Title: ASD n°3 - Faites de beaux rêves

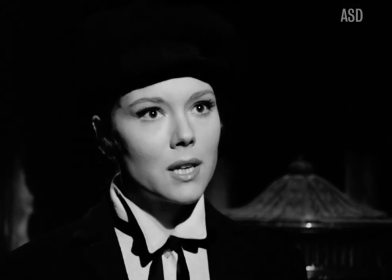4:11 Le rôle d'Emma Pelle dans cette histoire est assez particulier.
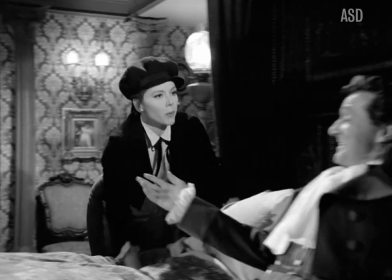4:14 Elle est celle qui connaît le mieux Steed, ses habitudes, ses envies, ses failles, et s'inquiète pour lui durant tout l'épisode.
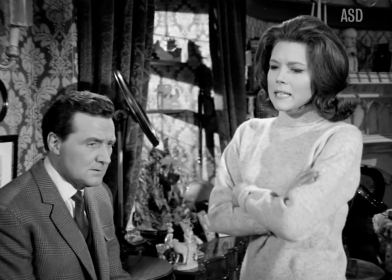4:20 Elle fait office de point d'ancrage pour le spectateur, qui souhaite voir le personnage de Steed triompher, mais aimerait bien profiter de l'occasion pour en savoir un peu plus sur lui.
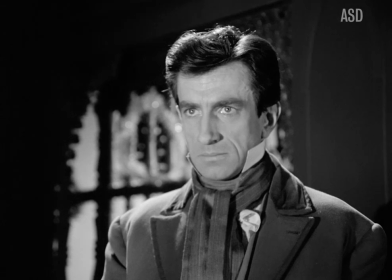4:29 En effet, dans cette histoire, les antagonistes ne sont pas les seuls à inquiéter sur la vie privée de notre héros.
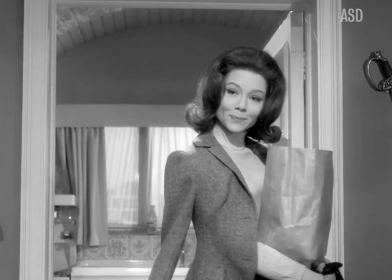4:34 On peut s'interroger sur la présence de Madame Peel dans l'appartement de Steed dès son réveil au petit matin.
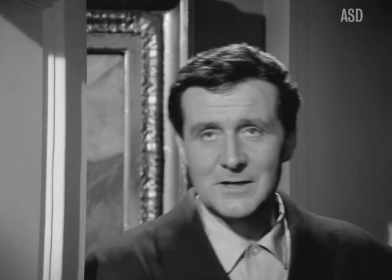4:39 A partir de cet épisode, le personnage d'Emma semble pénétrer de plus en plus la sphère privée de notre héros principal.
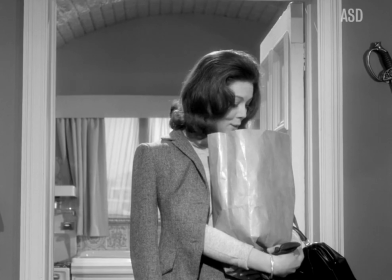4:46 Toute cette relation reste néanmoins très ambiguë et contradictoire. Emma connaît ses plats préférés, mais ne s'y retrouve pas dans l'organisation de sa cuisine.
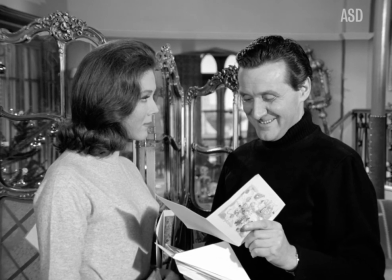4:55 Elle laisse pointer de la jalousie au moment de l'ouverture des cartes de Noël.
Je déclare forfait, autrement je vais perdre l'athlétie.
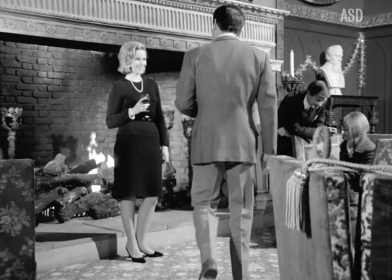5:00 Mais laisse Steed batifoler auprès des jolis invités de Brandon Storay.
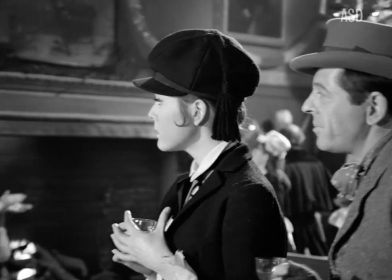5:05 Stead la désigne comme seule personne de confiance, mais se montre avec elle en même temps très distant et manipulateur.
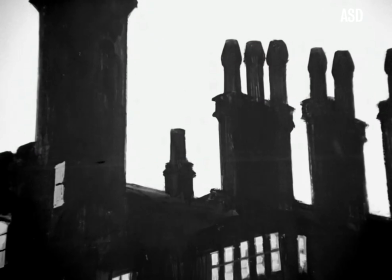5:11 On apprendra plus tard que c'était pour la protéger, puisque Storès et complices pouvaient également s'introduire dans l'esprit d'Emma, comme pour lui suggérer le lieu du réveillon.
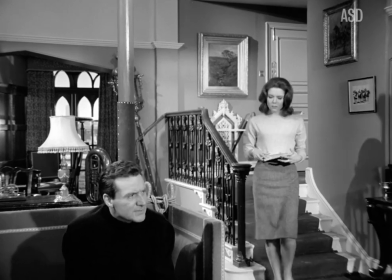5:20 Mais cette justification n'explique pas à elle seule la relation particulière qui commence à se mettre en place.
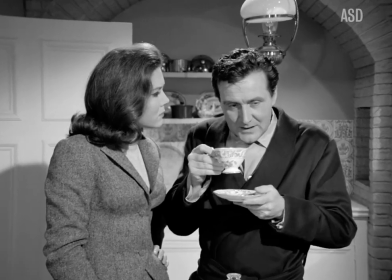5:26 Les scénaristes semblent avoir voulu profiter de cet épisode interrogeant l'intimité de Stead pour développer sa relation avec Emma.
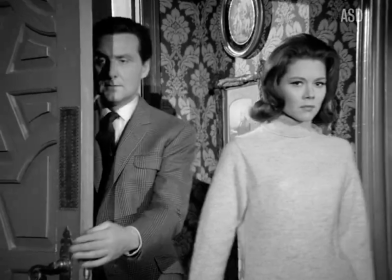5:33 Cette plongée dans la sphère privée du héros permet à la fois de montrer qu'il laisse de nombreuses portes ouvertes à sa collaboratrice,
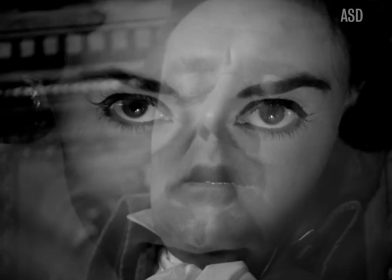5:39 mais que, à l'instar des malfrats, Steed s'est farouchement gardé son jardin secret.
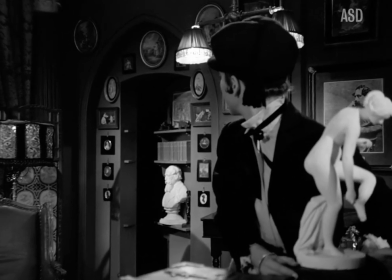5:45 Tout ça nous conduit à la scène finale de l'épisode, le moment où tout va se résoudre, aussi bien le duel d'esprit que l'affrontement physique de Steed avec ses adversaires.
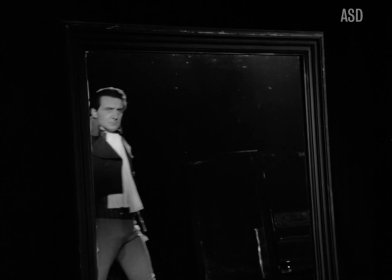5:54 Et si dans cette trame linéaire on nous présente la résolution de l'un puis l'autre, on va se rendre compte avec cette scène des miroirs que les deux sont plus perméables qu'il n'y paraît.
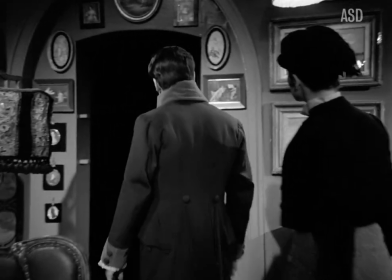6:02 Steed et Emma, enfin réunis, s'aventurent dans cette ouverture sur un décor totalement plongé dans la pénombre.
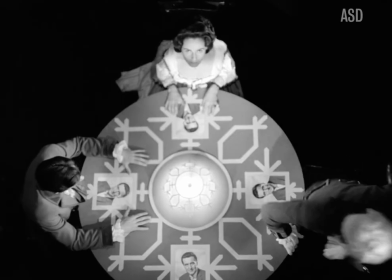6:09 La salle des miroirs et globalement le repère des méchants sont des lieux très dépouillés.
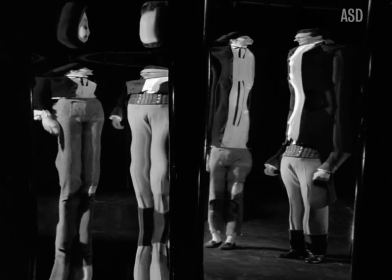6:13 Ils sont plongés dans un noir intense, ponctué par quelques accessoires plus lumineux.
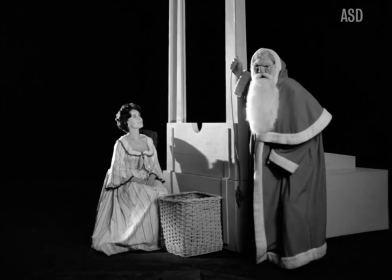6:18 Ce type de décor correspond à ceux des cauchemars de Steed que nous avons entreaperçus durant l'épisode.
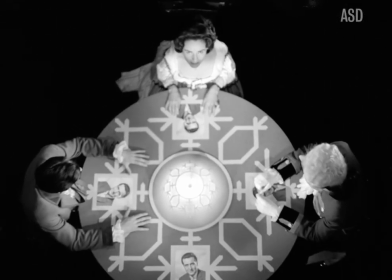6:24 Un moyen de nous confirmer que c'est bien ici que naissent ces cauchemars, qui sont le fruit du set designer Robert Jones,
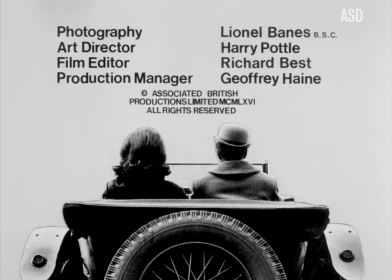6:31 remplaçant exceptionnellement Harry Potter sur cet épisode, et qui reviendra sur les saisons couleurs.
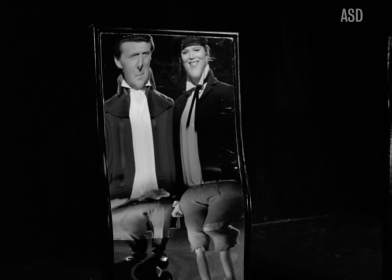6:37 Steed et Emma s'avancent dans une scène totalement muette, et s'amusent des déformations des miroirs qui constituent la pièce.
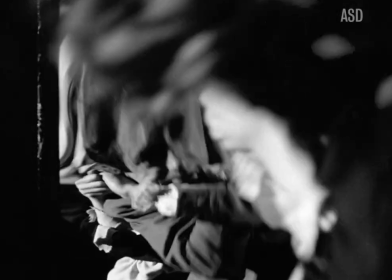6:44 Ces miroirs ont ici plusieurs rôles. Tout d'abord, un rôle stylistique. La présence d'une salle des miroirs permet de démultiplier les personnages,
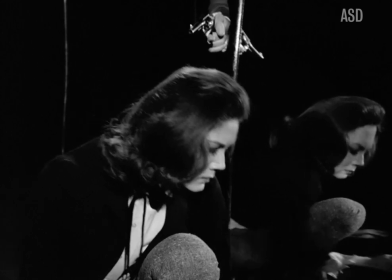6:52 brouiller les pistes sur leur emplacement dans l'espace, ou encore condenser deux points de vue en une seule image.
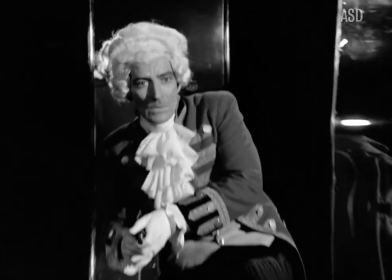6:57 C'est un outil d'une richesse formidable, pour peu qu'on soit assez malin pour ne pas laisser y réfléchir sa caméra.
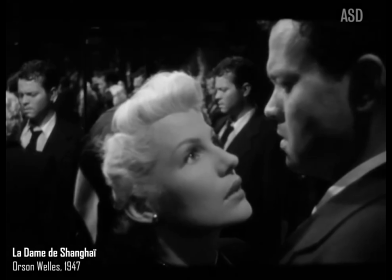7:03 Il est certain que cette scène finale doit beaucoup à celle de La Dame de Shanghai, dans laquelle Rita et Forth,
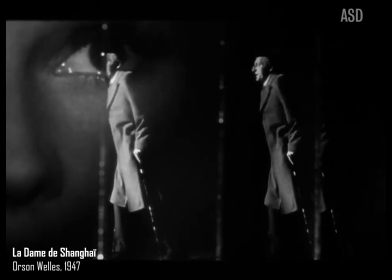7:08 Orson Welles et Everett Sloan s'affrontent dans un labyrinthe de glace qui va littéralement voler en éclats.
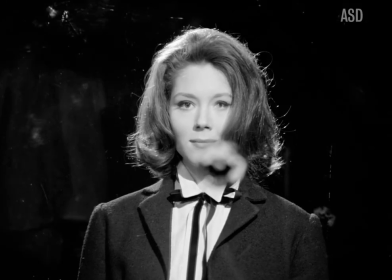7:15 Plusieurs plans de fête de beaux rêves sont ainsi très réminissants du film d'Orson Welles.
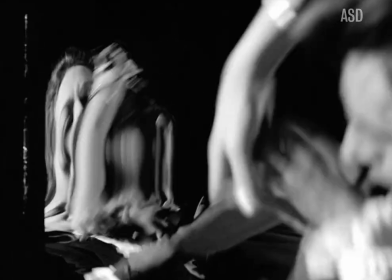7:20 Cependant, Chapeau Blanc fait ça à son échelle, avec nettement moins de miroirs, et utilisant davantage les effets déformants de ceux-ci pour créer des images très oniriques.
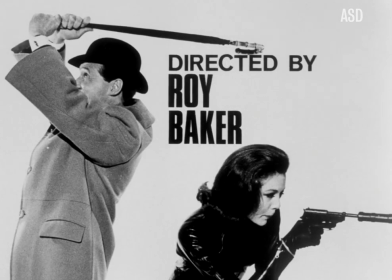7:28 Ici, c'est compliqué d'observer la scène de manière linéaire car toute l'entreprise de Roy Ward-Baker est de jouer sur la discontinuité.
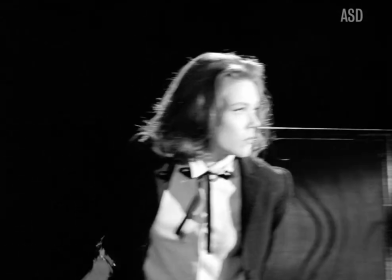7:36 On ne sait jamais situer les personnages dans l'espace, on ne sait pas où donner de la tête et c'est totalement l'effet recherché.
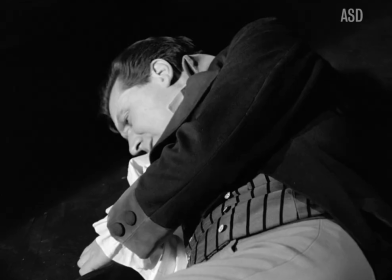7:42 A bien y regarder, le décor de la salle des miroirs est en fait très simple. On a l'impression que tout ça est très compliqué, mais c'est surtout très ingénieux.
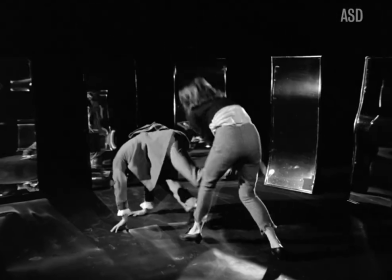7:51 Ce sont de simples miroirs posés en rond, tous à la même distance, et qui ne sont en rien des obstacles durant ce combat.
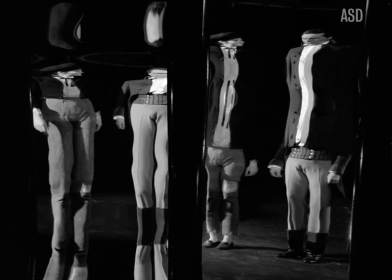7:58 Roy Wardbaker va donc compter sur ce décor au fond noir pour que nous ne puissions établir aucun repère spatial,
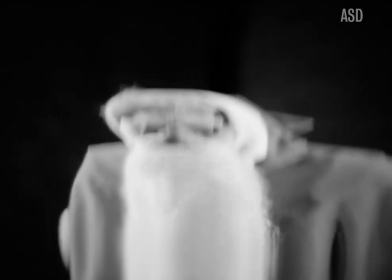8:05 notamment durant la deuxième partie du combat. Notre cerveau, persuadé de la continuité du décor,
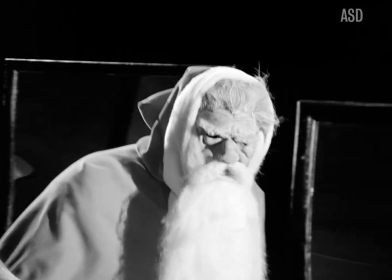8:11 va essayer de donner du sens à celui-ci, alors que ce qui nous est montré brise constamment toutes les règles de continuité.